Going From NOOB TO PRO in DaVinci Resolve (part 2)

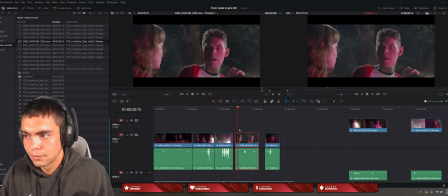72:42 So I did get the push. It's fine. He looks at her. Fine. Okay.
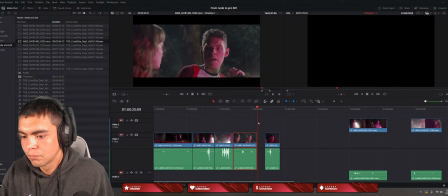72:54 So he's moving. And then this final clip. Let's see.
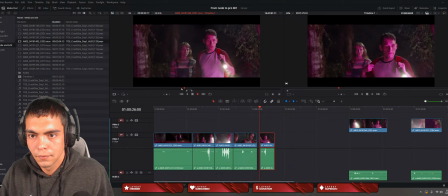73:08 Yeah, fine. Okay. Right there. Maybe slightly back. Okay.
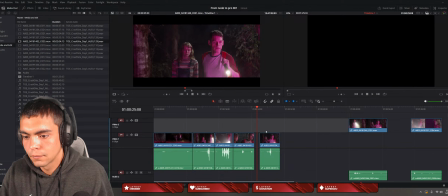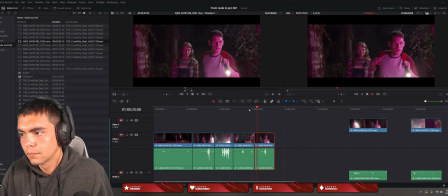73:32 Okay.
I'll go check it out.
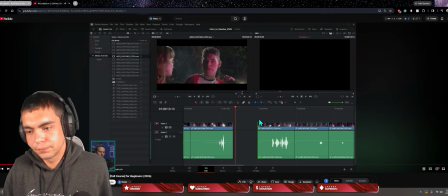73:38 I don't know if it's as good as the guy, but that's the best I could do. So maybe as she moves forward just a touch, maybe that'll work a little better.
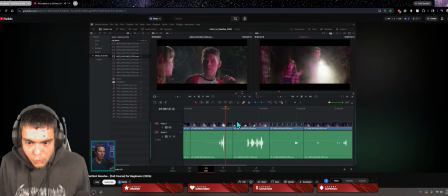73:45 I can select this empty part and hit delete, and that's going to get rid of that gap. See how there's like that little movement?
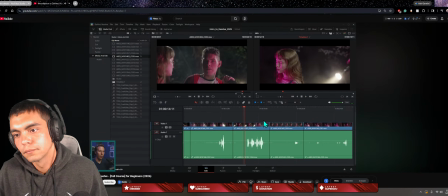73:53 She's moving forward, kind of moving forward a little bit there too. That might be a good cut.
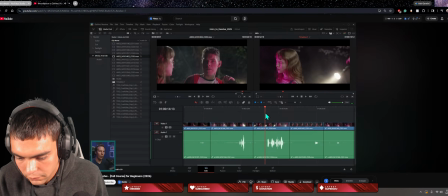73:57 It might just take too long. We don't want to do that. We'll see.
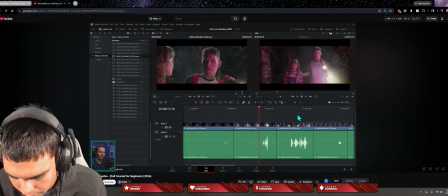Which one are you talking about? It feels like the first clip when he pushes her, she kind of finishes moving, then
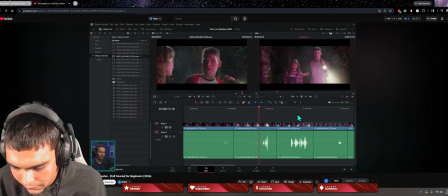74:17 it cuts to her moving again, kind of throws it a bit off. I think you should check it off.
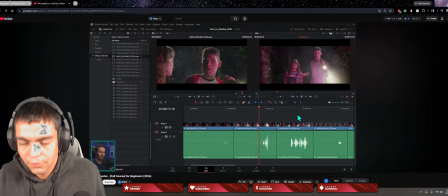74:22 So the first clip.
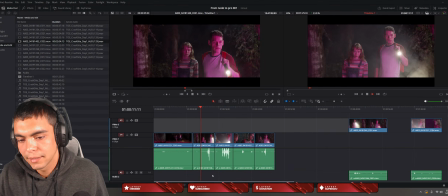74:28 All right, the second one.
Go check it out.
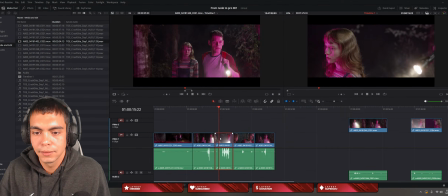74:36 I can see what you mean. So let's just press it again. And
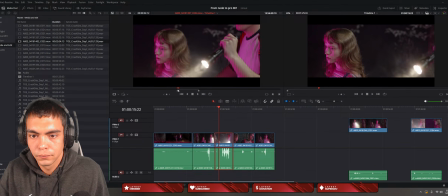maybe here. Yeah.
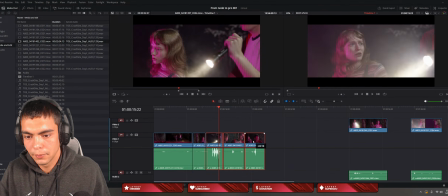74:59 Shout. Oh, oops. Just move clips, move. Is that better?
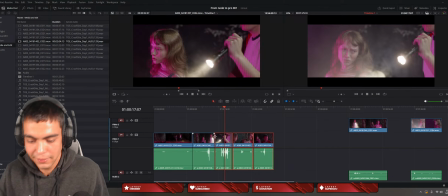75:09 No. Yeah, because she's spinning. That's better. It's the slight little things, bro.
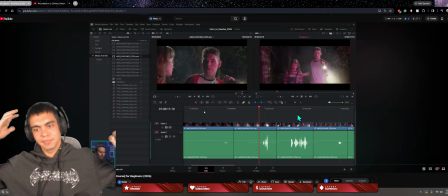75:13 I hope he teaches us transitions. I mean, maybe this is all the transitions there is. Because I've seen videos and it just feels smoother to them. I don't know.
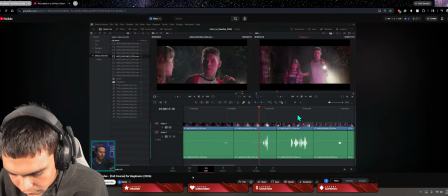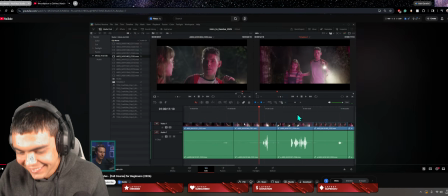75:28 Check it out. I think you should check it out. How many times have I said check it out?
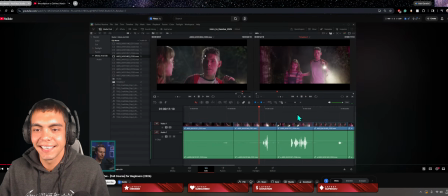75:33 I heard check it out like in the last couple minutes. But that's all up to you.
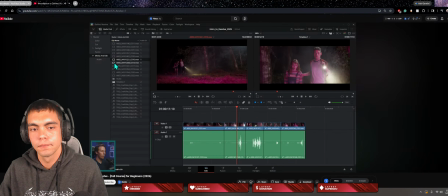75:39 Now, a couple other things about adding clips. Let's go through here and let's add this shot right here, shot 24. This is what we would call their POV, sort of. It's actually an over-the-shoulder shot, but it's what they see.
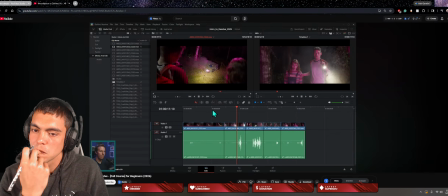75:54 And so anytime that you're editing,
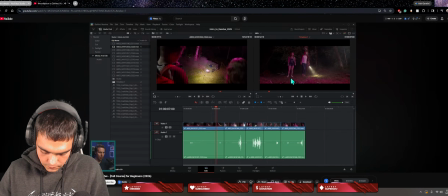75:57 especially when somebody's looking off screen and they have some kind of reaction, just like what's happening here, where they're walking towards and they go, whoa,
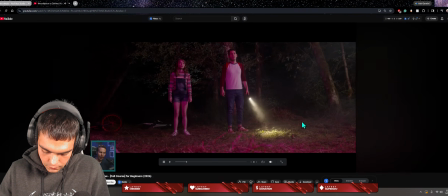76:06 then that sparks a question in the viewer's mind. What are they looking at? And so a lot of the time, it's a good idea to show what they're looking at in the next shot.
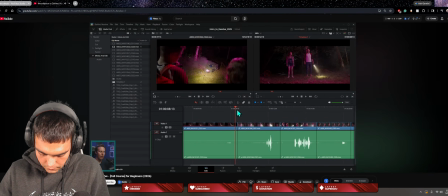76:14 Now, the next shot in the timeline right here is actually them standing. And it's sort of a problem because they're actually standing farther apart here than they are in this shot.
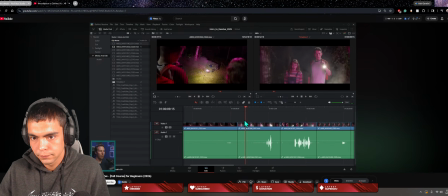76:24 And that's something you'll probably notice. Like, it looks weird. So we can kind of feed two birds with one stone here. We can answer the question, what are they looking at off screen? And we can bridge this gap to not be distracting by adding this shot in here.
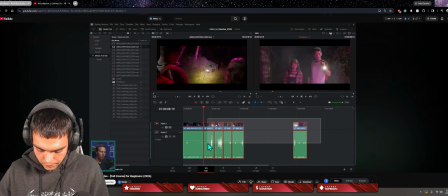76:40 A couple ways that we could do this would be to zoom out, select all of our shots to the right and move it down so that we have some space to put this shot,
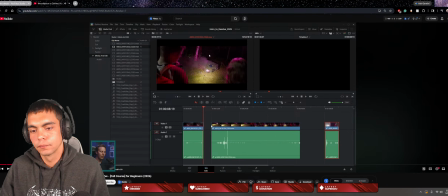76:48 and we can drag this shot in here.